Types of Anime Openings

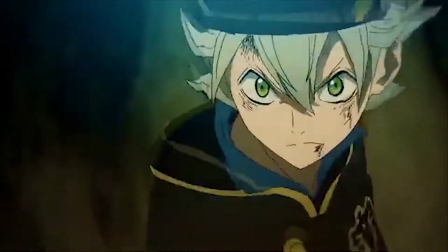483s
Openings that would also categorize under the mood of energetic are Haikyuu Opening 1, Naruto Opening 16,
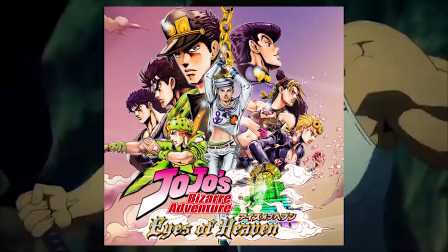490s
One Punch Man Opening 1, JoJo's Bizarre Adventure Opening 1, and Attack on Titan Opening 1.
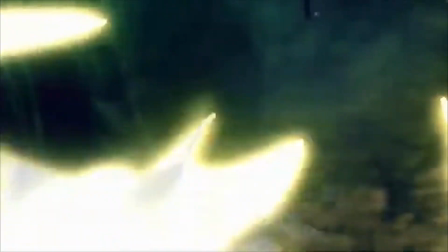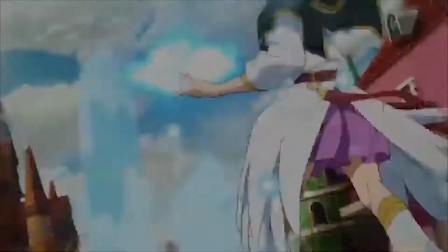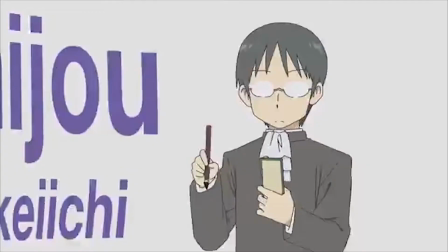506s
Not to be confused with energetic, Frantic openings are completely different in their own unique way.
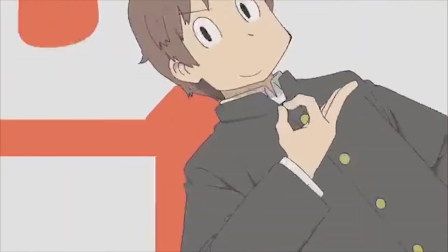511s
Frantic openings can be seen as hectic, crazy, fast, and overall just a feeling of weirdness.
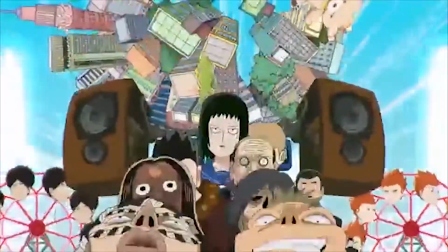518s
Although energetic and frantic might share quite a few similarities, by far the biggest difference between the two is the visual aspect that is shown in frantic openings.
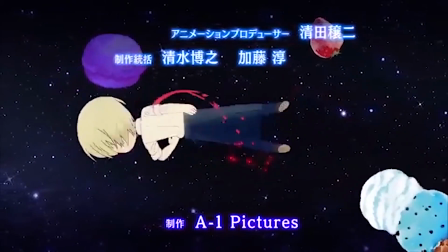527s
When looking at frantic openings visually, there isn't much you can generally make out.
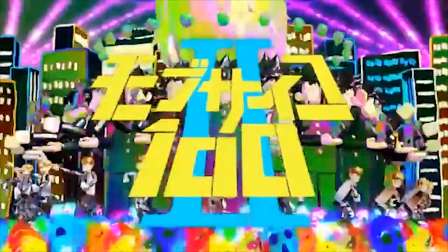531s
A lot of times, it consists of an amalgamation of objects / ideas and colors from all around the wheel spurted out onto the canvas.
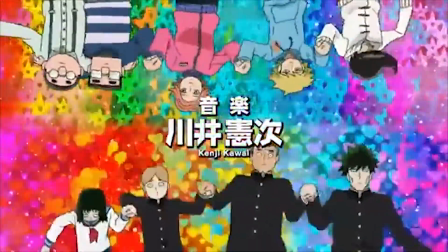539s
It could also seem as if the animation and editing team had a little too much fun when they were permitted to create quote-quote anything.
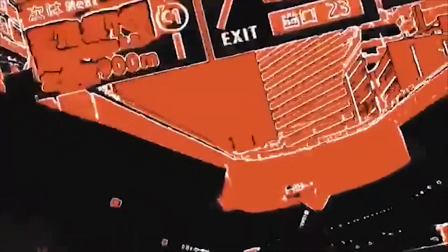546s
Sometimes even, the opening decides to show all the characters doing things even anime characters probably wouldn't be able to do.
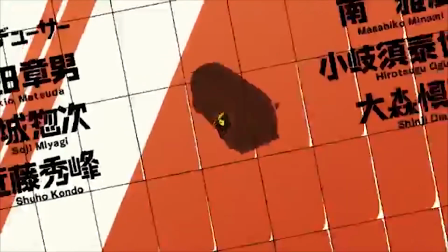553s
A perfect example for this is the opening from Keep Your Hands Off Aizuken.
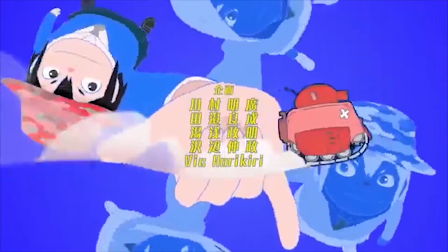557s
The visuals for this opening are so random and jumbled that it's hard to make out what you're even seeing.
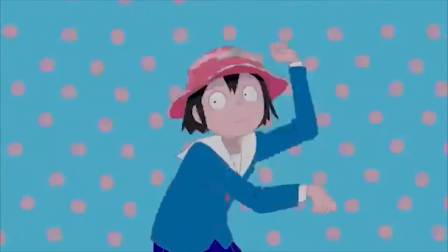563s
Not to mention, the flashes of bright color have undoubtedly sent some epileptic viewers dancing on the floor.
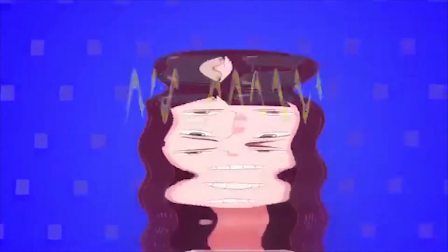569s
And last but certainly not least, characters contorting their bodies in ways and shapes that no human would ever be able to do.
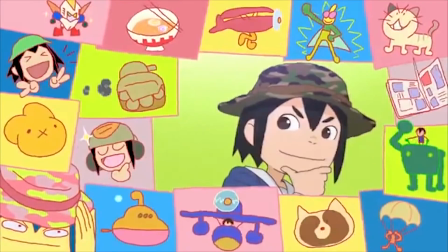576s
This, plus the fact that seemingly random objects are placed into the background, add to the really trippy visual effect.
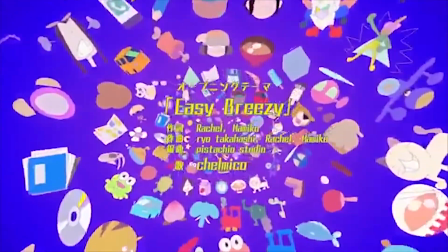583s
This style of openings really captivate the audience since it is seen as abstract and unconventional.
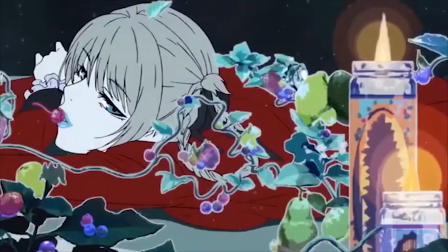591s 1, 2, 1.
As for the auditory elements, they could just be as abstract as the visuals itself. elements such as very fast tempos,
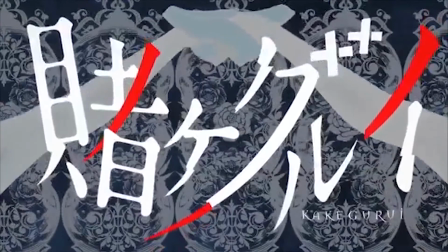600s
multiple musical voices/instruments playing at once, and lyrics that reference an outside source.
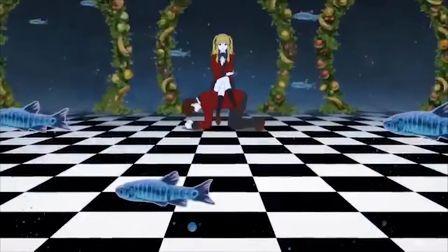608s
Kakegururi shows viewers these elements in their opening song.
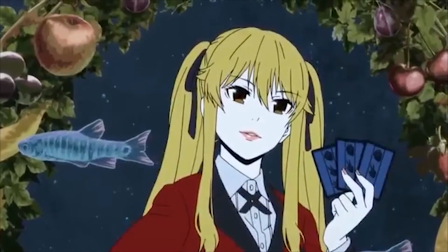611s
The tempo is a whopping 280 BPM and has an instrumentation similar to a jazz big band.
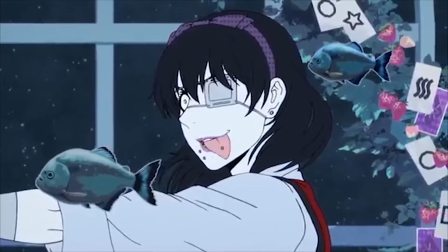618s
The genre of music this opening can fall into is considered bebop, which is a form of swing but only significantly faster.
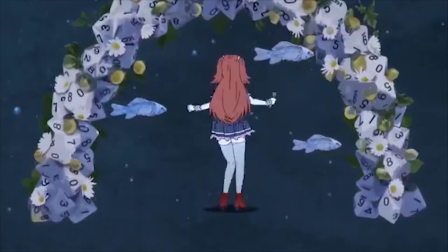626s
Let's take a listen to the opening.
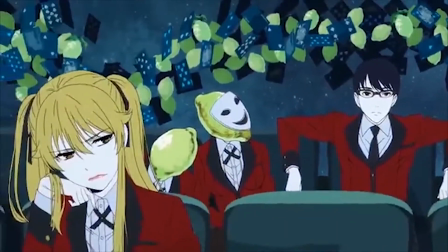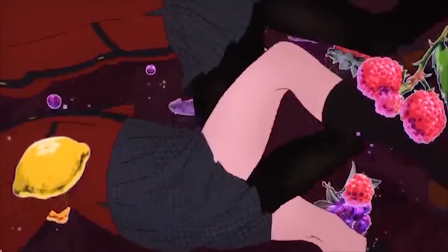635s
This goes hand in hand with the abstractness of the opening,
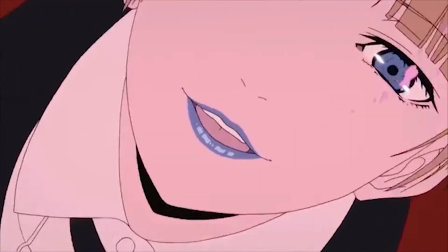639s
the multiple lines being played throughout the band, the trumpet squeals, and most importantly, the vocals sung.
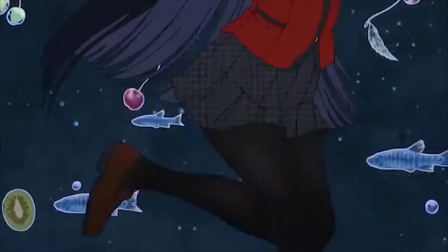645s
The lyrics in this song are abstract on its own, but also tie into a deeper meaning. The first verse goes,
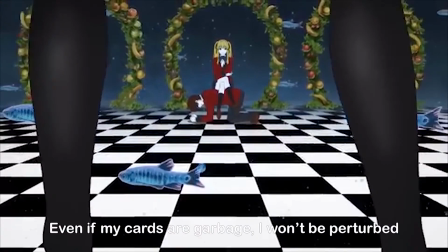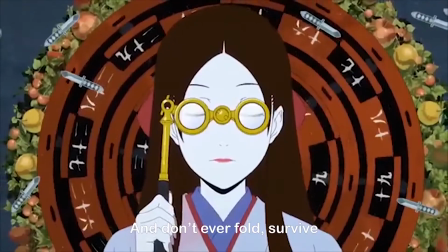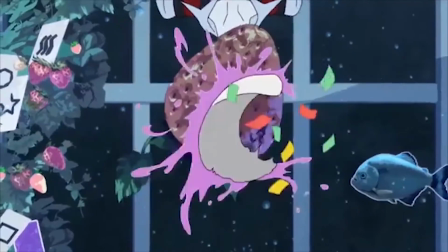665s
in a literal sense, this is just talk about gambling strategies since the anime is about gambling, but when you look closer, all of the lyrics are applicable to life.
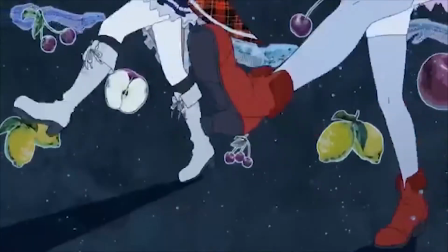673s
One way it could be interpreted is, everyone has their ups and downs, and even when I'm having trouble in life, I'm not gonna let it get to me.
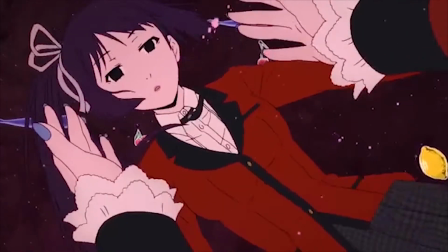679s
My strength is my mental state, and I have to outsmart my opponents to rise on top.
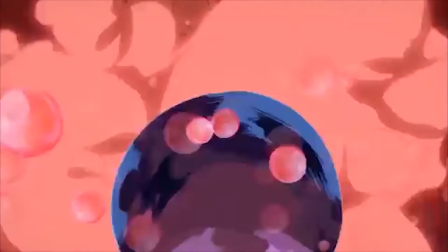684s
This interpretation can also be seen as a growth mindset, which goes a lot deeper than just a gambler being unlucky.
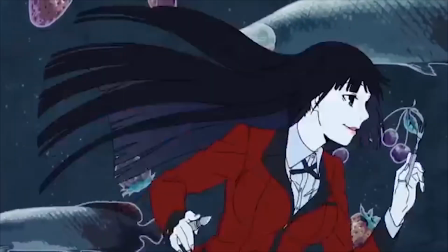690s
These abstract but deep lyrics, combined with the fast-paced instrumentals,
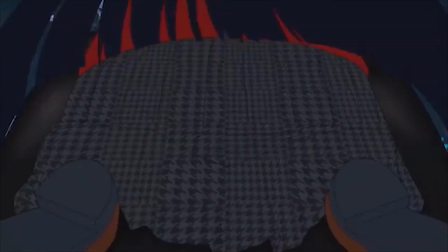694s
make not just this opening unique, but all other openings that would classify as frantic.
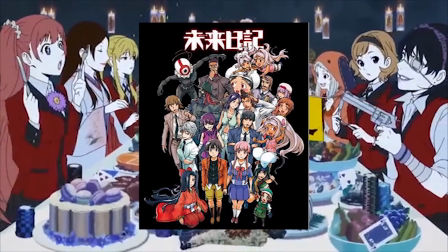699s
More examples of frantic openings are Mirai Nikki Opening 1, Himoto Umoro-chan Opening 1,
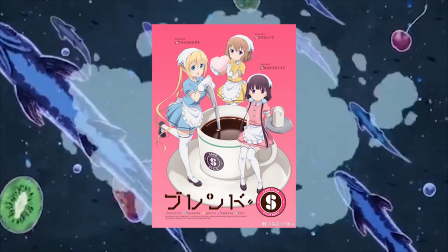707s
Nichijo Opening 1, Blend S Opening 1, and Mob Psycho 102 Opening 1.
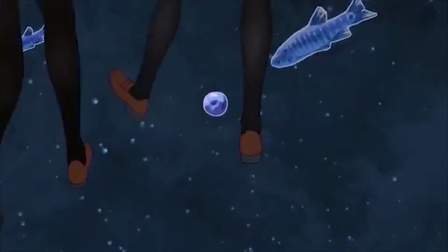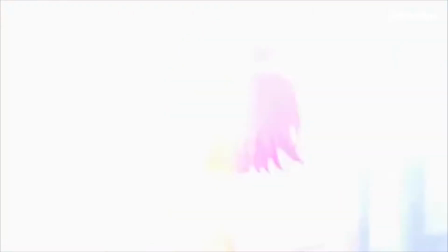722s
To simmer things down a bit, calm openings give off a peaceful state with nothing fancy and over the top.